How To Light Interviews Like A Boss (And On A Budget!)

Hello, Harv Video Order stuff, welcome back. For you today, I'm gonna be giving you my tips on how to light, expose, and grade an interview style setup and show you how to go from this to this.
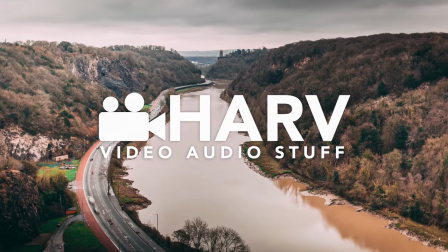It's gonna be a good one, people. I know you're gonna love it.
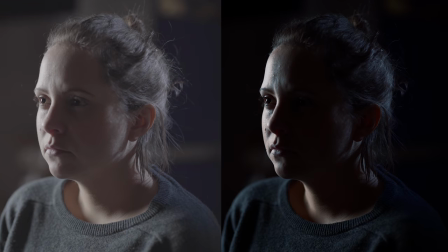It's slightly more tricky than the setup for the last lighting video I did on lighting a low-key scene, which I'll link below if you're interested, but it's arguably a far more useful style to know as it's far more commonly used lighting arrangement. There are many ways of doing this, so I'll run through a few options from a very simple setup to something more elaborate, and hopefully you'll find some useful tidbits and just enjoy the ride. As ever, I would encourage you to comment below with your experiences because you know that I love that we can collaborate and help each other to learn.
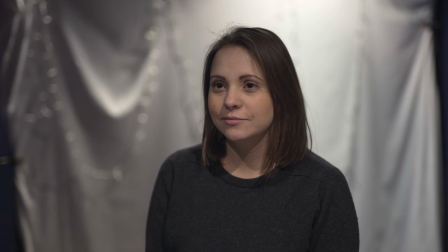So, let's dive in. So this is how I started, and I'm using just very standard settings on my camera, nothing special. I've got the horrible house lights on, which give you that kind of top-down, horrible shadows over the face.
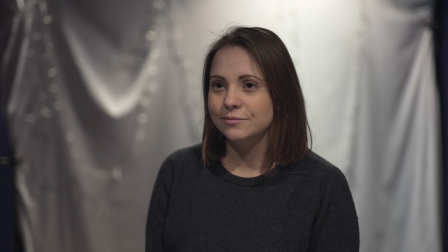Plus, it's not very interesting. There's nothing to make our subject pop, and that's what we really want. We want a catch light in the eyes, we want to give her a hair light. We just want her to look great. So let's turn the house lights off and turn on our key light, which I've got positioned just on camera left.
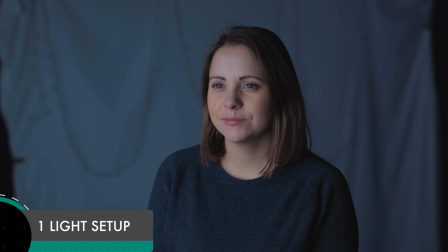It's a big light with lots of diffusion, and you can see that beautiful roll off across our subject's face.
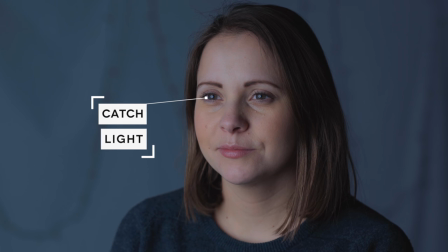Notice this gives us that amazing looking catchlight in her eyes that I was looking for. Bear in mind, you don't need to go out and spend loads of money on a big light and a big softbox for this.
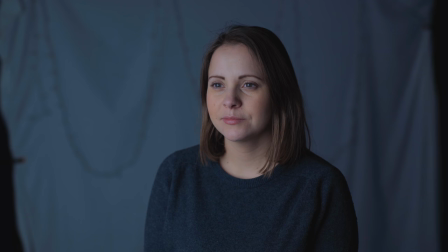You'll be amazed by the results you can get with just a cheap LED and an umbrella setup. I'll link some gear below, so definitely check there for my recommendations. Next, we're going to add a fill light on camera right, just to fill in a few of the shadows on her face. You'll definitely want to play around with the brightness of the fill light just to get it absolutely spot on.
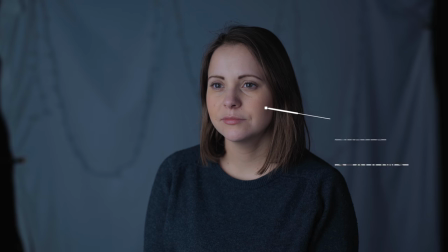In this example, you can see we've still got a little bit of the shadow from our key light, and our fill light is just filling them in a tiny bit. All you need here is either a bounce, or if you want more control, you can use an LED light with a tiny bit of diffusion.
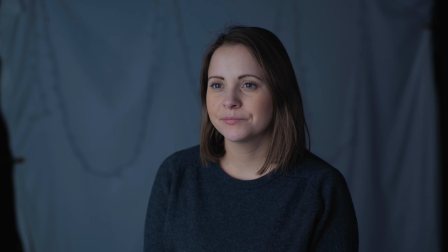Either way, you can do this on an extremely small budget. Next, we're going to add a hair light, and we're going to add that behind our talent, on camera right. In this case, I'm using a small budget spotlight with a Fresnel front element, so it's not diffused, but that's what I'm after.
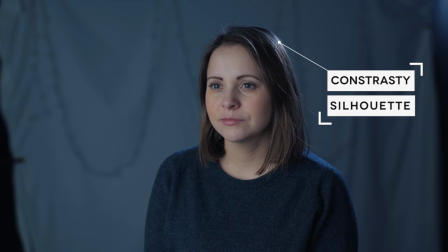I really love the way that that direct light gives us lots of contrast and gives our subject almost a silhouette.
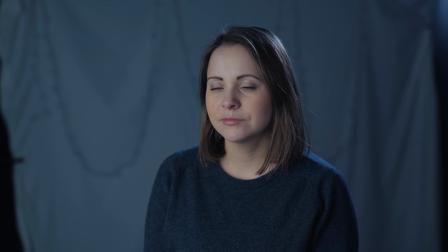So I am really happy with this lighting setup. I think it looks great. The only thing is, I think the background looks dull, and this is when I bring out the fairy lights.
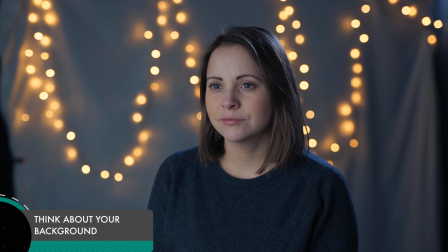I am a big fan of fairy lights. They're super cheap, and you can get them in both warm and cool color temperatures, so you can basically make them suit any environment that you shoot in. Don't get me wrong, they're not a substitute for a great looking background, but when you've only got a dull looking background to work with, they'll do in a pinch.
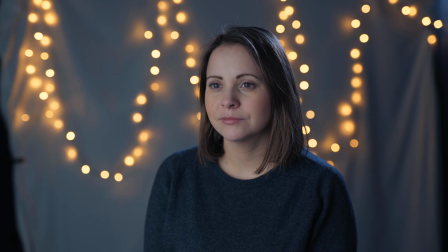So I'm super chuffed with this. I really like the way it looks. However, I just want to give it the last final touch, which is to give it the Harv stamp.
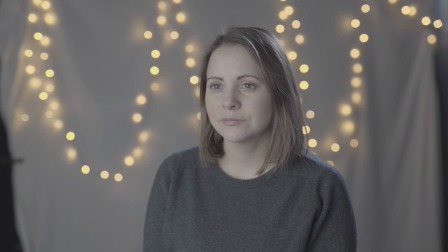And to do this, I'm going to switch over to log. I know this is totally unnecessary in a scene like this, but I just love all of that dynamic range you get with log. So if your camera doesn't have log, don't worry, you don't need to do this. Finally, I want to add my grade and make it really pop, and bam!
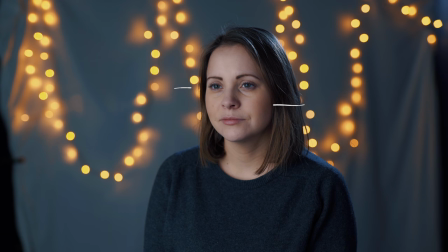I just love this look. You've got that amazing catch light, the beautiful roll off on her skin, and that super contrasty hair light. It just pops. And the best thing about this is you can achieve it on such little budget. And that's it for now. Thank you so much for hanging out with me today. As always, I've loved making this video for you, and if you're still in the mood for some dope videos about video, I'll pop a few interesting ones over here. And if you're not subscribed, just hit this blob just around this area. And until next time, let's help each other out and shoot better video. See you next time, guys.